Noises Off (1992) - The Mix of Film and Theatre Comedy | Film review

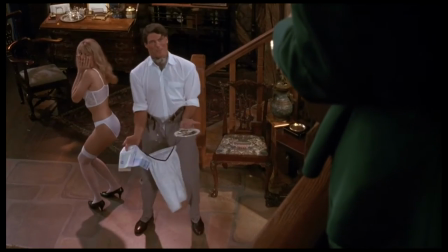4:25 They're the flow of the film. Bogdanovich knew how to make the comedy to be so intelligent and so childish at the same time.
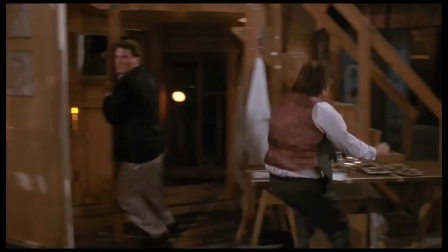4:31 The moment that remained in my head when I'm talking about the comedy of Noises of is in the middle
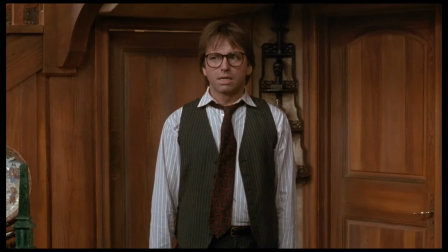4:36 of the film when you see a representation that has all the signs and elements of a chaos on stage.
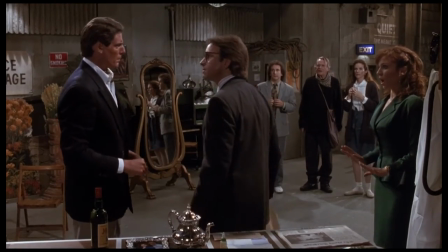4:42 You see how the characters are not at all interested in the show, you see their animosity between some of them,
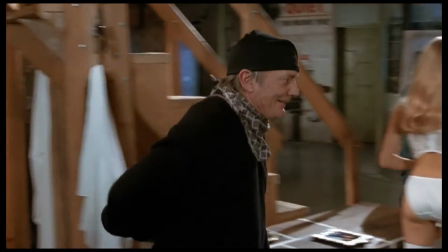4:47 you see how the technical staff is trying to maintain a simple idea of control but it doesn't work.
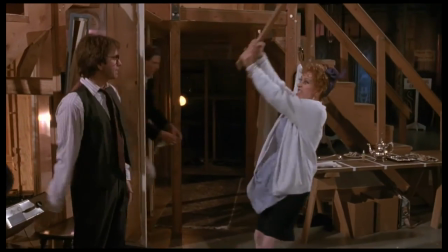4:53 In this scene, Bogdanovich guides you through the backstage moments like he is dancing with you,
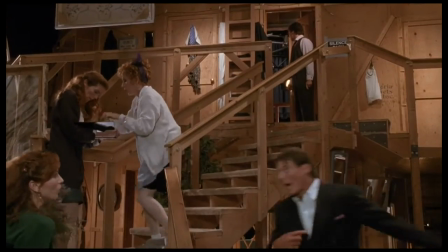4:57 he shows you all the moments that you have to see, and the way he makes the comedy and the characters' actions to combine with the play,
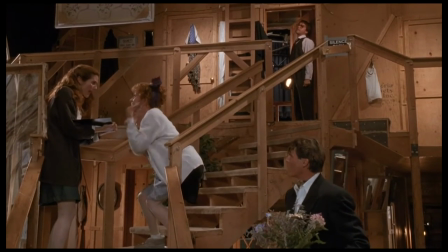5:03 which right now is just a background context to us, it makes the comedy even more enjoyable.
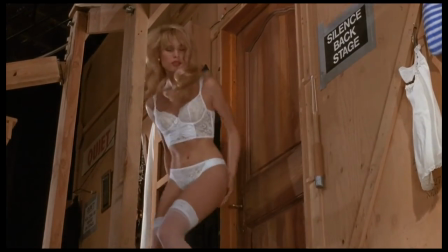5:08 There are moments of precise synchronization that makes the viewer to enjoy the conflict, even at the base of it.
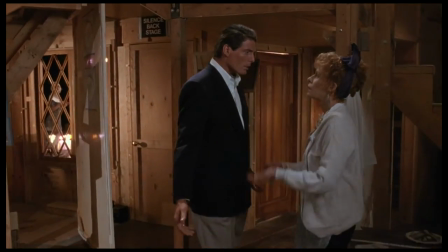5:13 The conflict is more about jealousy and an amorous jealousy.
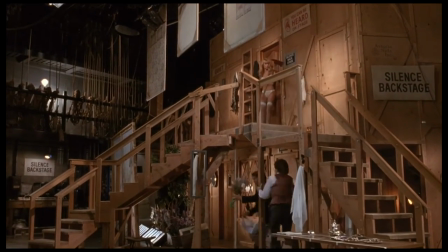5:21 However, if Bogdanovich showed you all those comical moments that required physical comedy from the actors, like in a beautiful dance backstage,
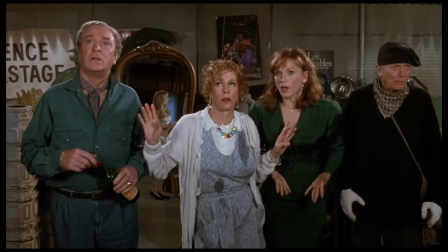5:28 for some moments Bogdanovich gives you as a viewer ideas of comedy without showing you any moment or comical accident.
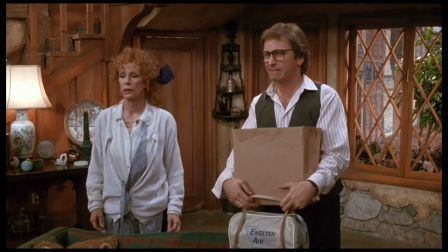5:35 Having the idea to use sound even for some moments, Bogdanovich gives you hints of what is happening behind the scenes.
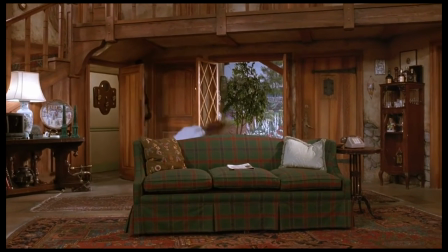5:41 Even if after a few moments you realize what happened because you see the characters being affected, Bogdanovich is playing with your mind.
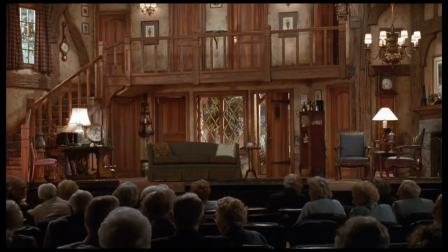5:48 He tells you the conflict escalated and it is bigger than before and he makes you want to know what is happening,
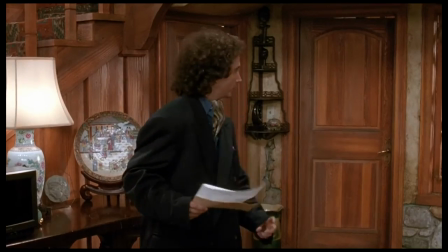5:53 telling you already that something is happening, making you more curious and to see with your own eyes what happened.
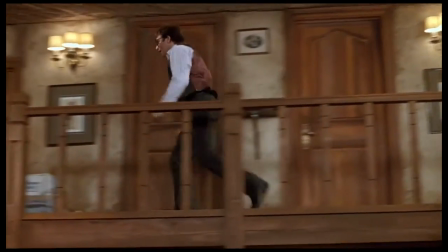5:59 The physical comedy is the main element of the film, so Bogdanovich returns to it in an instant,
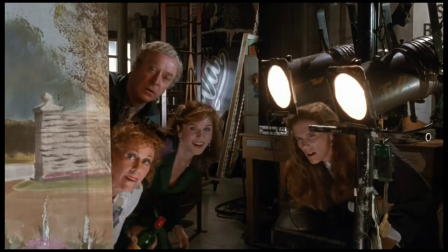6:03 but it is a good idea from the director to make the spectator feel like he is a part of the play and of the whole story and to present you a comedic moment only through the
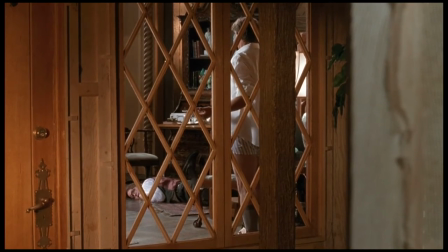6:11 magic of sound and through suggestion.
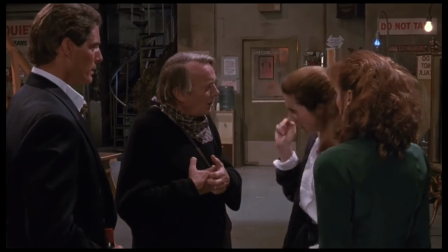6:15 Earlier I said that the relation between the characters is an important element in the film's concept,
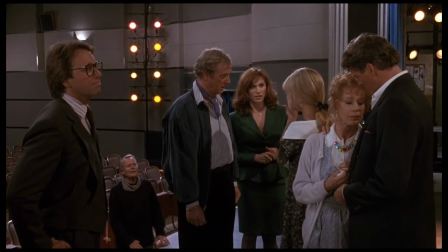6:19 but there is one character that is in the middle of all of that chaos and entanglement that unites every single character,
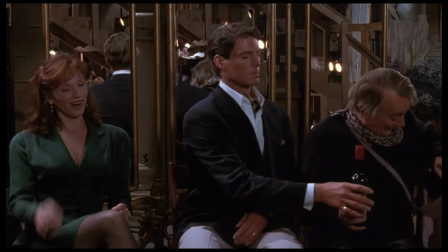6:26 and that's Selzden. Being an unpredictable character with a huge predominance to drink, every character is trying to keep him in touch to make him avoid alcohol,
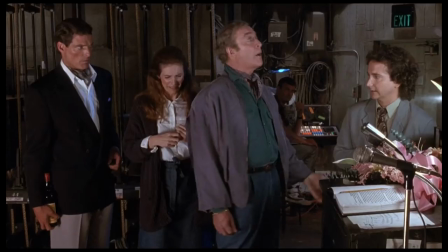6:35 and being a little deaf makes the character funnier in certain situations. I talked about that moment when the physical comedy was an important moment in the film.
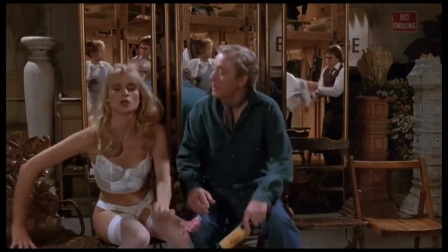6:43 Well, in that moment there are three storylines, the storyline of Floyd, the director, with Brooke, the blonde actress,
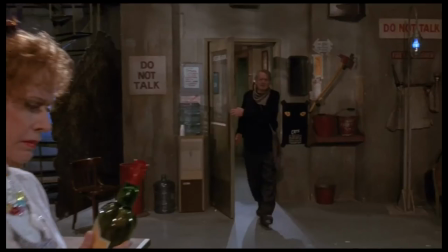6:49 the storyline between Gary and Frederick, based on the jealousy for Dottie, and a funny comical relief storyline of Selzdan and the bottle of alcohol.
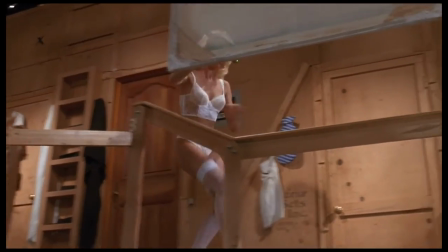6:57 There are other small storylines, but in a very interesting way, the Selzdan story is always gonna happen and they will always take care of him not to meet a bottle of alcohol.
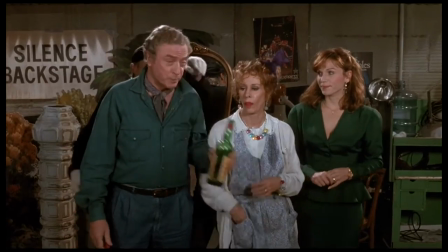7:05 It's like Selzdan is their little kid to say it like this, and no matter what they're gonna talk about and argue about, they will always gonna make something to keep Selzdan in check.
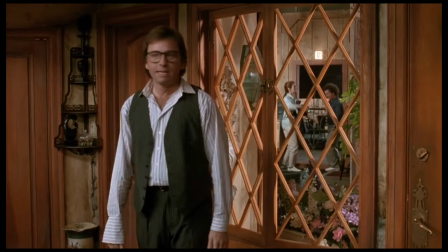7:16 Somehow still, I think more and more about the characters and their personalities, and all I can think about is how different they are and yet how well they can relate with each other.
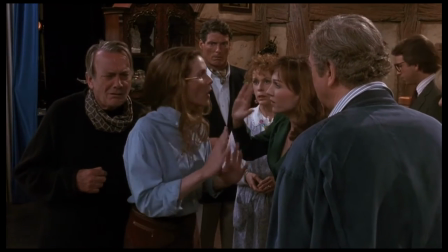7:24 What is interesting to me is how Frayn made the characters to be unique and how Bogdanovich represented them into its adaptation.
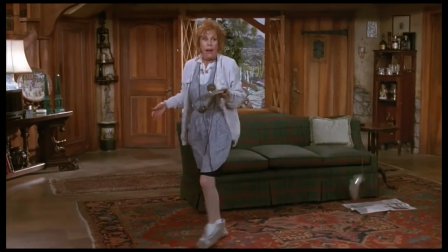7:30 If you pay attention to them, each character is totally different. Depending on their personalities and the way they act, they are incompatible to say it like this.
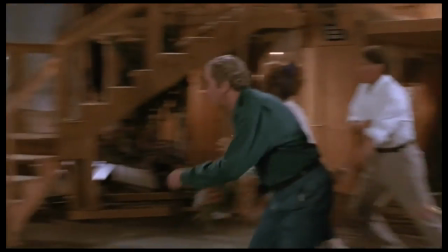7:38 One of them is shy as hell, the other one is incredibly jealous,
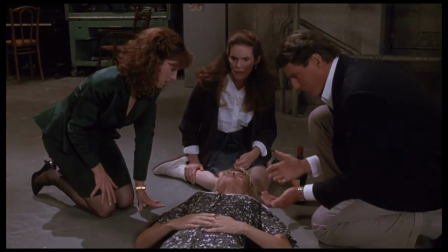7:42 other is a perfectionist, but holding that in mind and thinking of what I said about Selsten's relationship with others,
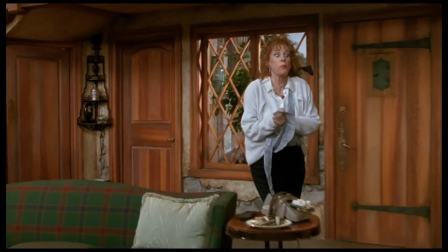7:48 I think that the best representation for those characters is to say that they are like a family.
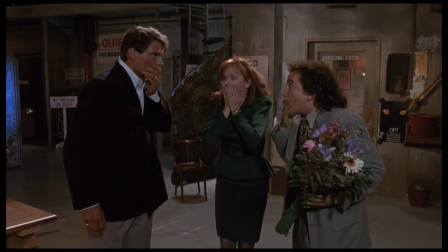7:53 Well, not exactly a family, but more like a very close group of friends. Each and every one of them has a little idea of what type of friend each other can be.
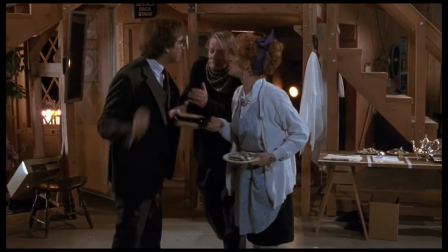8:02 Talking about them like they are a family is a little bit too stretched due to their interests with each other, but a close group of friends is the perfect representation for them.
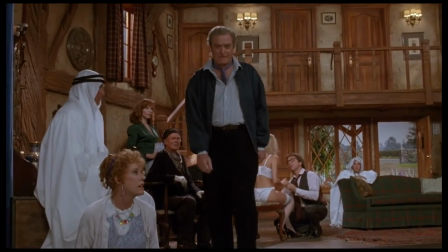8:10 With their interests in one another and with their connection through the theater play, those characters are easier to get attached to as a viewer.
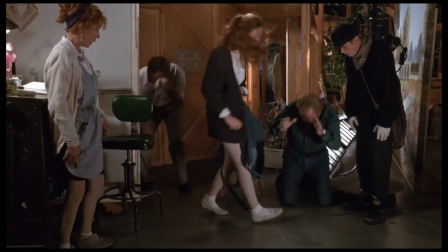8:17 What is so gorgeous about their relationship is that he's going from bad to worse due to their ego and due to their little conflicts but in the end,
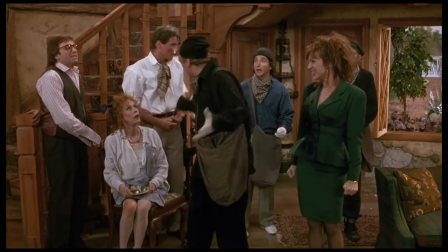8:25 they realize they went too far and they ask Lloyd to help them now.